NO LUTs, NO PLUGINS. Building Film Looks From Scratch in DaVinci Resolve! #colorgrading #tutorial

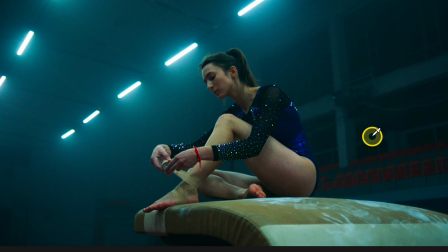249s
This is before and after. But now let's zoom in as I want to show you something.
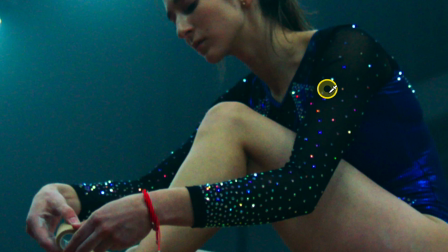256s
I want you to look at the blacks over here. I hope you can see it, that by introducing our look, we have also added too much teal to our blacks. And we need to fix it, as what characterizes good color grading most of the time is clean blacks and clean whites.
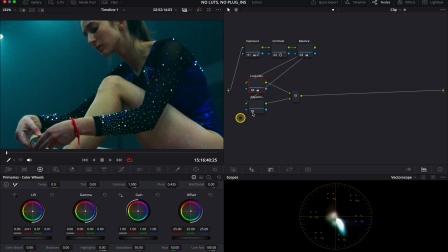274s
So the way to fix it is to go to the adjustment node over here, and now we'll go to the log wheels, as they are more precise than the primaries, and let's zoom in a bit more.
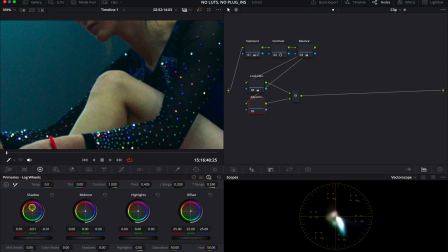286s
And now let's push the shadows in the opposite direction to teal, like this. And now look at before and after.
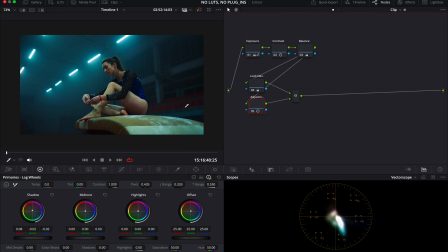297s
we've cleaned up our blacks. So now let's also zoom out and let's see our initial look, before and after.
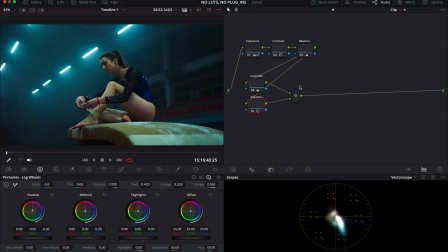305s
I do really like the result we are achieving, but this is just the beginning. And now we'll move to one of the coolest tools in DaVinci Resolve 19. And what is best, this tool is also available for the free version users.
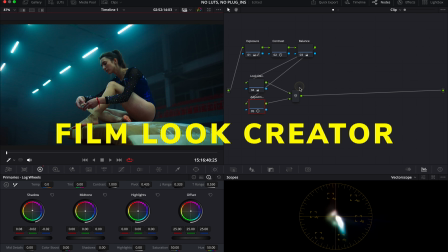321s
And this tool is called Film Look Creator.
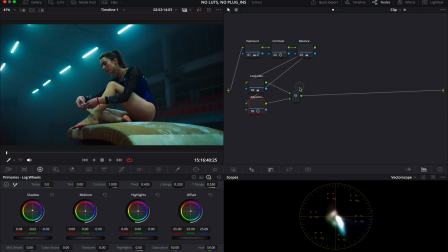324s
I will also tag in here my older tutorial where I'm explaining how the Film Look Creator works in more details. And I really want to show you how I like to use it for building my looks. So let's get our Film Look Creator from the Effects tab.
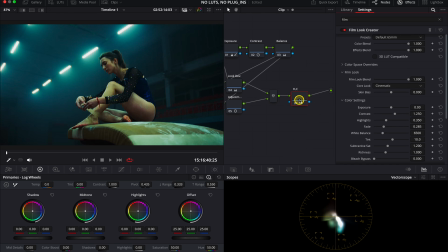339s
Okay, and this is a default result, before and after.
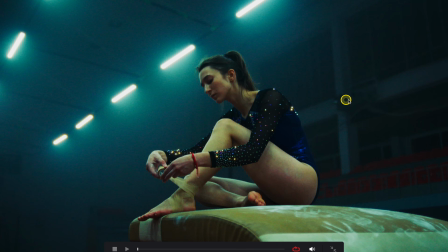344s
It doesn't look good at all, it's just exaggerated. So I really wouldn't recommend you to use default settings.
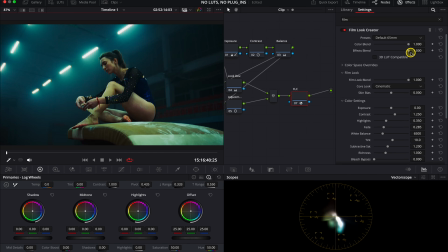350s
And I will show you how to use it to get nice subtle changes. So first we will change the preset from a default 65mm to clean slate. And clean slate means that we have to build our look from scratch. We have no changes applied yet.
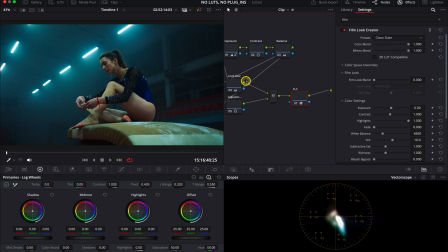365s
So what I like to do first is I like to use one of the looks available in the Film Look Creator. So first, let's move the Film Look Blend slider maximum to the right. And now we have our core look set to cinematic, but this is not the core look I will go for.
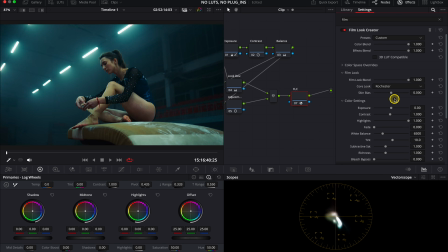384s
My favorite look is called Rochester, and this is our before and after.
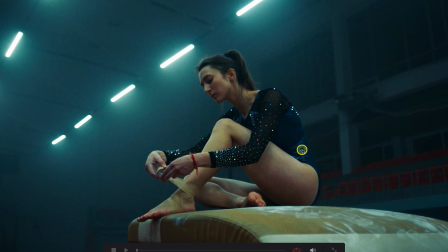390s
Just look what this look does to blues and reds.
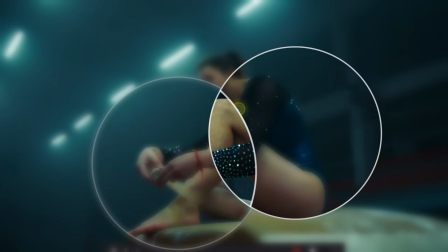393s
It transforms blues into this nice cyan color and also mutes our reds, again before
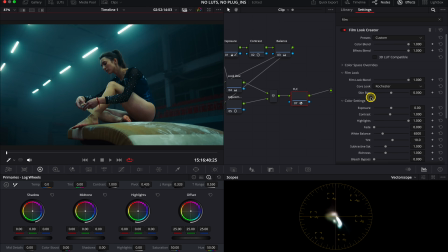401s
and after. And then here we also have a skin bias slider. And the way this slider works is that when we move it to the left, skin tones are treated more like the rest of the clip and they shift more dramatically with the applied look.
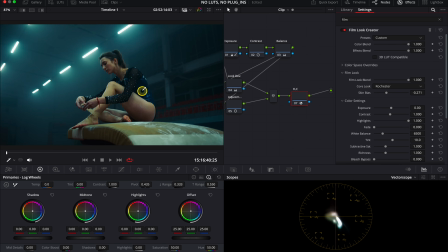418s
And when we move it to the right, Resolve preserves the natural color and tone of the skin more aggressively, preventing it from being overly affected by the film look. Okay, and now we will skip all of these other settings. And as we have a lot of lights in the clip, we will go straight to the halation, as this effect will help us make the lights pop nicely.
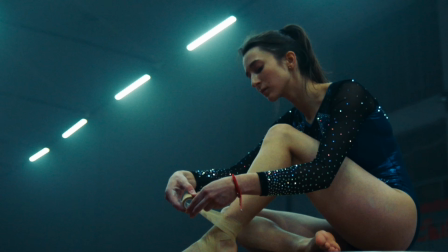438s
So let's turn it on. And this is before and after. Look at the lights on her outfit as well.
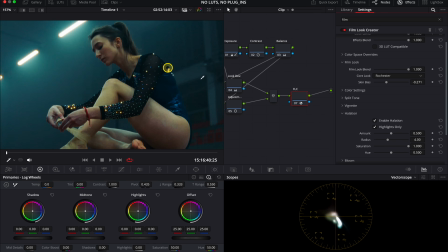444s
This effect really makes them pop nicely. And now let me zoom in and let me show you why we should use the highlights only mode over here. So let's deselect it and look at the face and the body of the girl when we are increasing the amount of the radius of the halation over here.
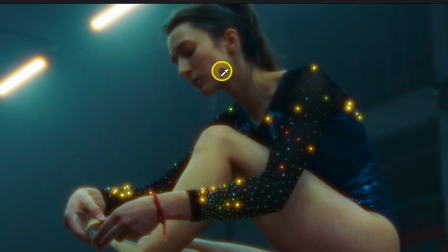463s
You see it gets blurred as the halation affects also the midtones at the moment. So it gives us that very unnatural vintage blurry look. We don't want that, so always keep the highlight only mode on over here.
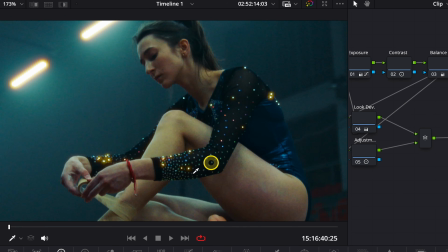475s
You see, the halation effect looks way better when it affects only highlights.
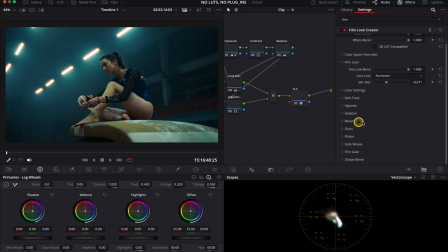480s
Now, sometimes I like to use grain or bloom, but today I'll keep my clip quite sharp, so I will skip it as well. But I will also add a vignette from here to sculpt our clip a little bit. Here in the corners, this vignette is very subtle, so I like using it.